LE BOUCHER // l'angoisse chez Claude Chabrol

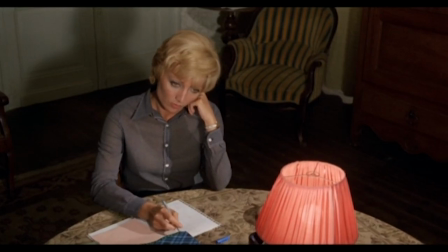[0:01] « Mademoiselle Hélène !
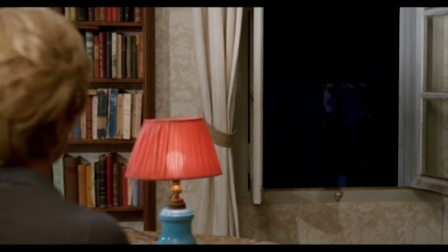[0:03] Oh, mademoiselle Hélène !
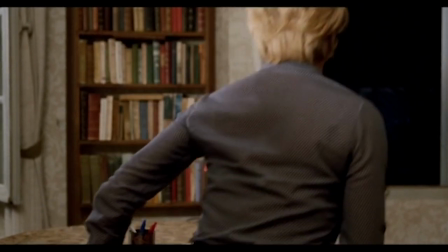[0:12] Mademoiselle
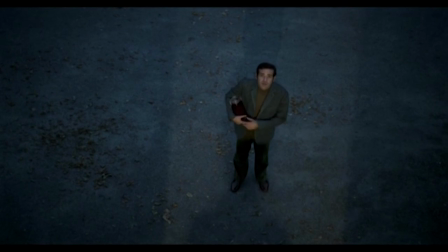[0:19] Hélène, je peux monter ? J'ai une petite surprise pour vous.
»
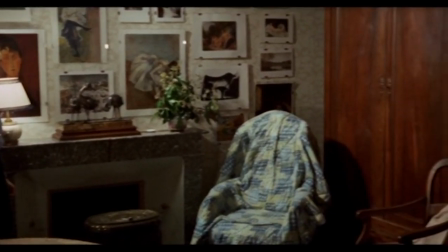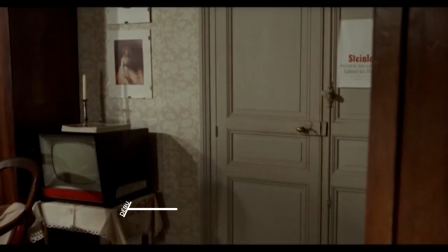[0:32]
Dans une scène centrale du boucher de Claude Chabrol,
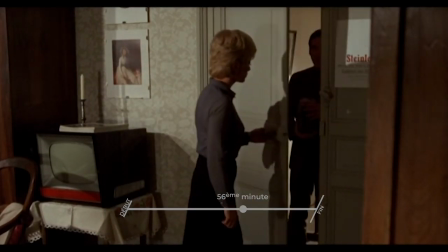[0:35]
Mademoiselle Jeanne, interprétée par Stéphane Audran, soupçonne Popole, incarnée par Jean-Yann, d'être l'assassin qui ensanglante la région.
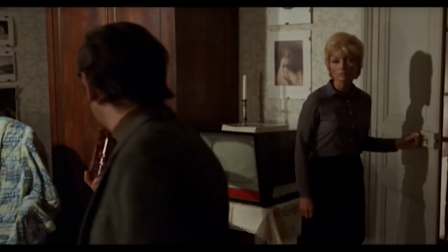[0:42]
Celui-ci arrive devant chez elle, elle lui ouvre.
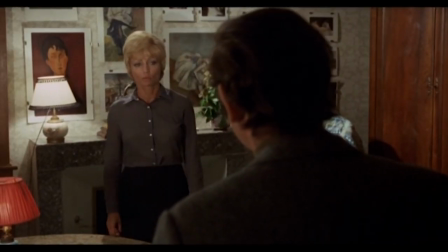[0:45]
La séquence est construite très simplement, un plan posant la situation, puis des plans rapprochés sur les deux personnages qui se font face.
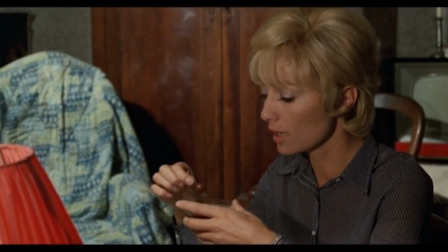[0:53] Vous êtes creusé.
Une tension s'installe, et pour comprendre comment Chabrol la travaille, il suffit de mettre en parallèle cette scène avec une autre ayant eu lieu quelques minutes plus tôt.
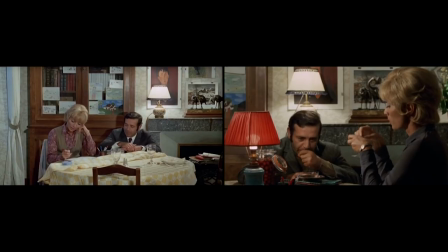[1:03]
Les deux scènes reposent sur une situation identique, le même lieu, les deux mêmes personnages discutant, assis, à table.
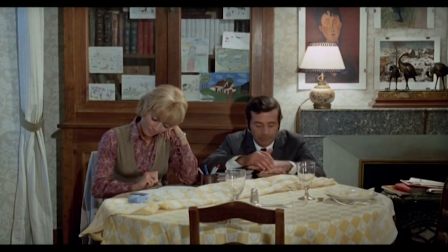[1:10]
Pourtant, les atmosphères sont radicalement opposées. La première, pleine de légèreté. La seconde, emplie de noirceur.
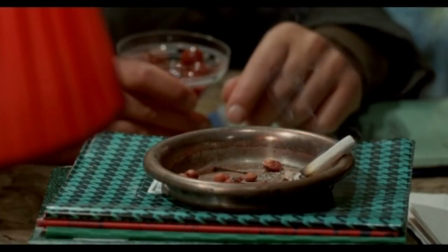[1:17]
Cette nuance de ton repose évidemment sur le jeu des comédiens, mais aussi, en bonne partie, sur les choix visuels du réalisateur.
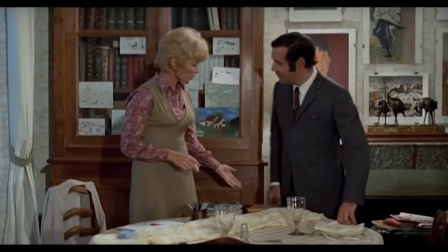[1:24]
Dans la première scène, les deux personnages s'installent côte à côte et donc proches l'un de l'autre, la chaise pour enfants sur laquelle s'assoit Jean-Yann amenant un côté presque comique.
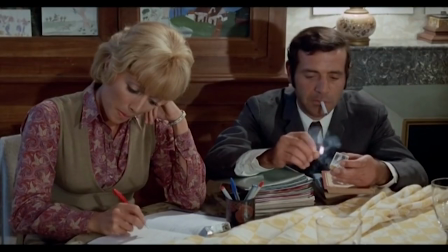[1:33] Vous pouvez vous mettre là ? Non, ça va, je suis bien.
L'un fume tranquillement, l'autre est concentré sur ses corrections.
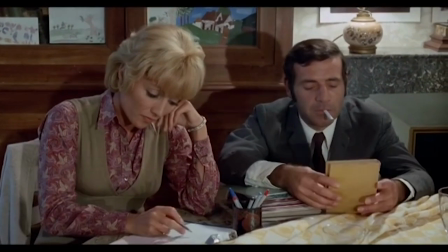[1:41]
La décontraction est de mise. La lumière est sans aspérité et Chabrol rassemble ses acteurs dans un seul plan, montrant une certaine complicité entre les deux héros.
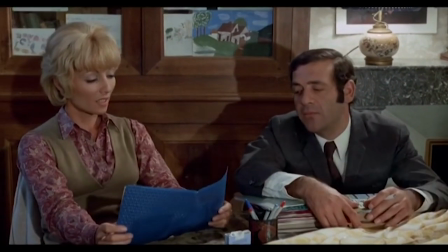[1:50]
Une scène simple donc, presque anecdotique.
Il faisait si chaud que l'air était quand même par-dessus.
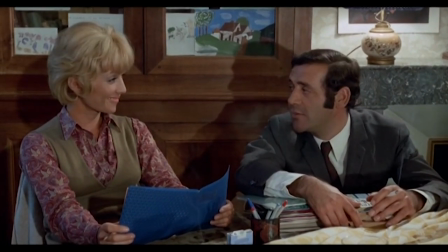[1:57] Je ne sais pas, joli. Ah oui.
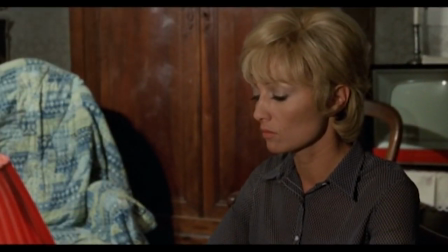[2:02]
Mais dans la seconde scène, tout cela est renversé. Si Stéphane Audran est désormais plus à l'écart, Jean-Yann s'installe lui sur la même chaise que précédemment.
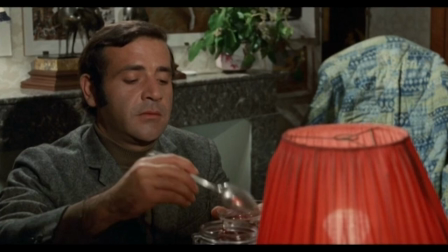[2:10]
Les deux personnages se font désormais face et sont également séparés par un objet, une lampe, qui n'était pas là auparavant.
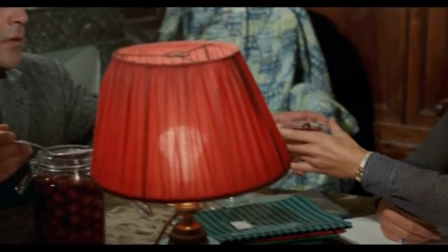[2:18]
Chaque personnage a son cadre, seul un mouvement de caméra réunit les deux acteurs marquant bien la distance qui les sépare désormais.
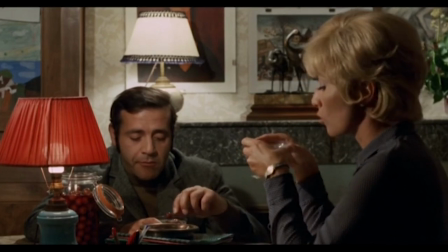[2:25] Vous devriez prendre du congé.
Et quand Chabrol les réunit au sein du même plan, la chaise trop petite de Jean-Yann les place encore dans deux espaces différents, Ils ne sont plus à la même hauteur, la complicité n'est plus de mise, place à l'opposition.
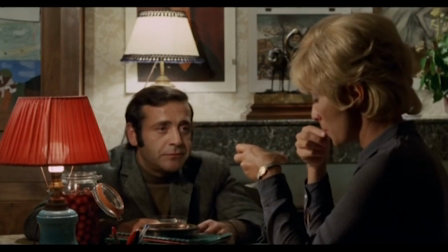[2:40]
Au-delà du jeu des comédiens, la tension est palpable dans la construction même des cadres. Les plans sont cette fois plus rapprochés et la lumière plus contrastée, plus agressive.
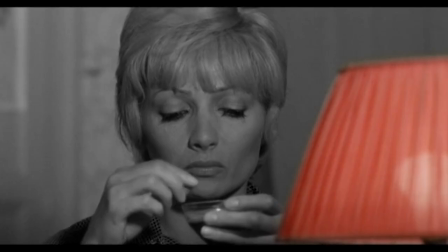[2:50]
La lampe rouge, a priori inutile dans le récit, occupe une place disproportionnée,
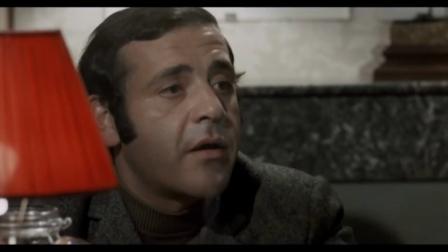[2:54]
coinçant les personnages dans un coin du cadre et se déséquilibre dans la composition des images, accentue encore le malaise.
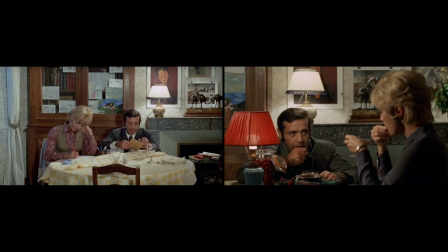[3:00]
La position basse de Jean-Yan, amusante dans un premier temps, prend cette fois une dimension plus angoissante.
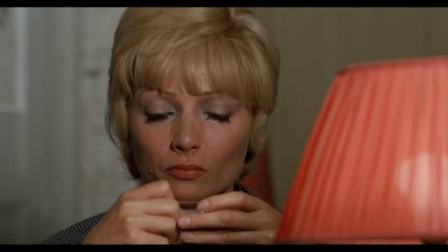[3:07]
Par la mise en scène, c'est-à-dire le placement des personnages dans un décor, et par la mise en image, le placement de la caméra par rapport à ces personnages,
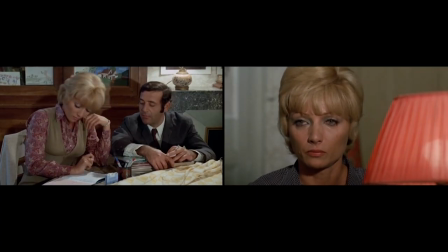[3:14]
le réalisateur donne ainsi deux tonalités opposées à une même situation de base.
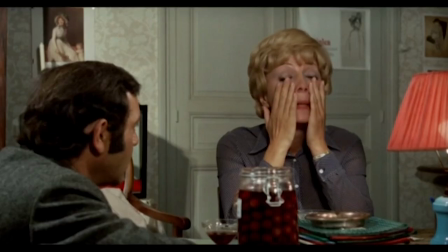[3:19]
Et la différence entre ces deux scènes est représentative de la façon dont Claude Chabrol fait évoluer le récit et l'atmosphère tout au long de son film.
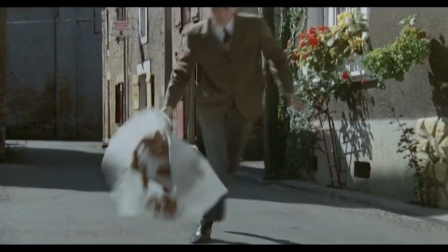[3:30]
En effet, le boucher commence comme une simple comédie campagnarde, triviale et romantique.
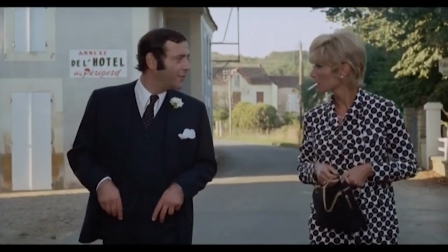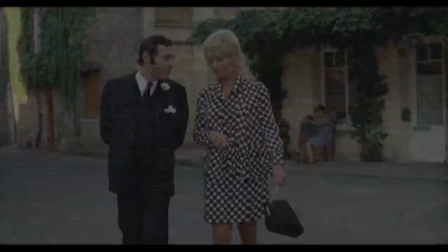[3:40]
Avec deux personnages qui se découvrent dans un long et discret plan-séquence,
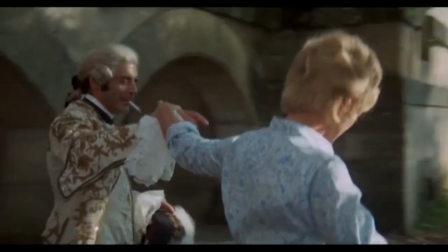[3:45]
un plan représentatif des choix formels de la première partie du film, lumineuse, heureuse, rassemblant toujours les deux héros.
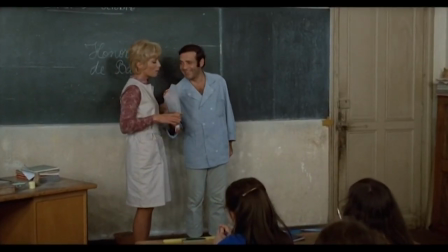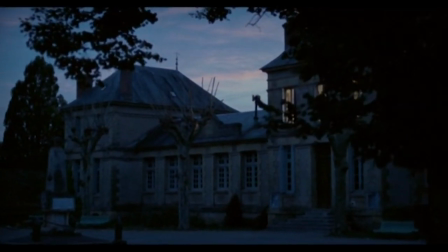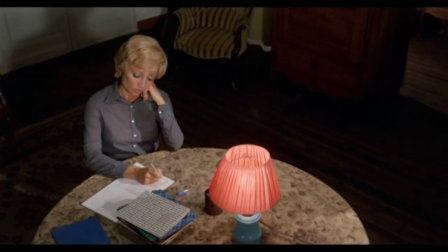[4:04]
Mais peu à peu, l'ambiance vire au film noir. Les scènes de nuit, ou sous la pluie, prennent le dessus.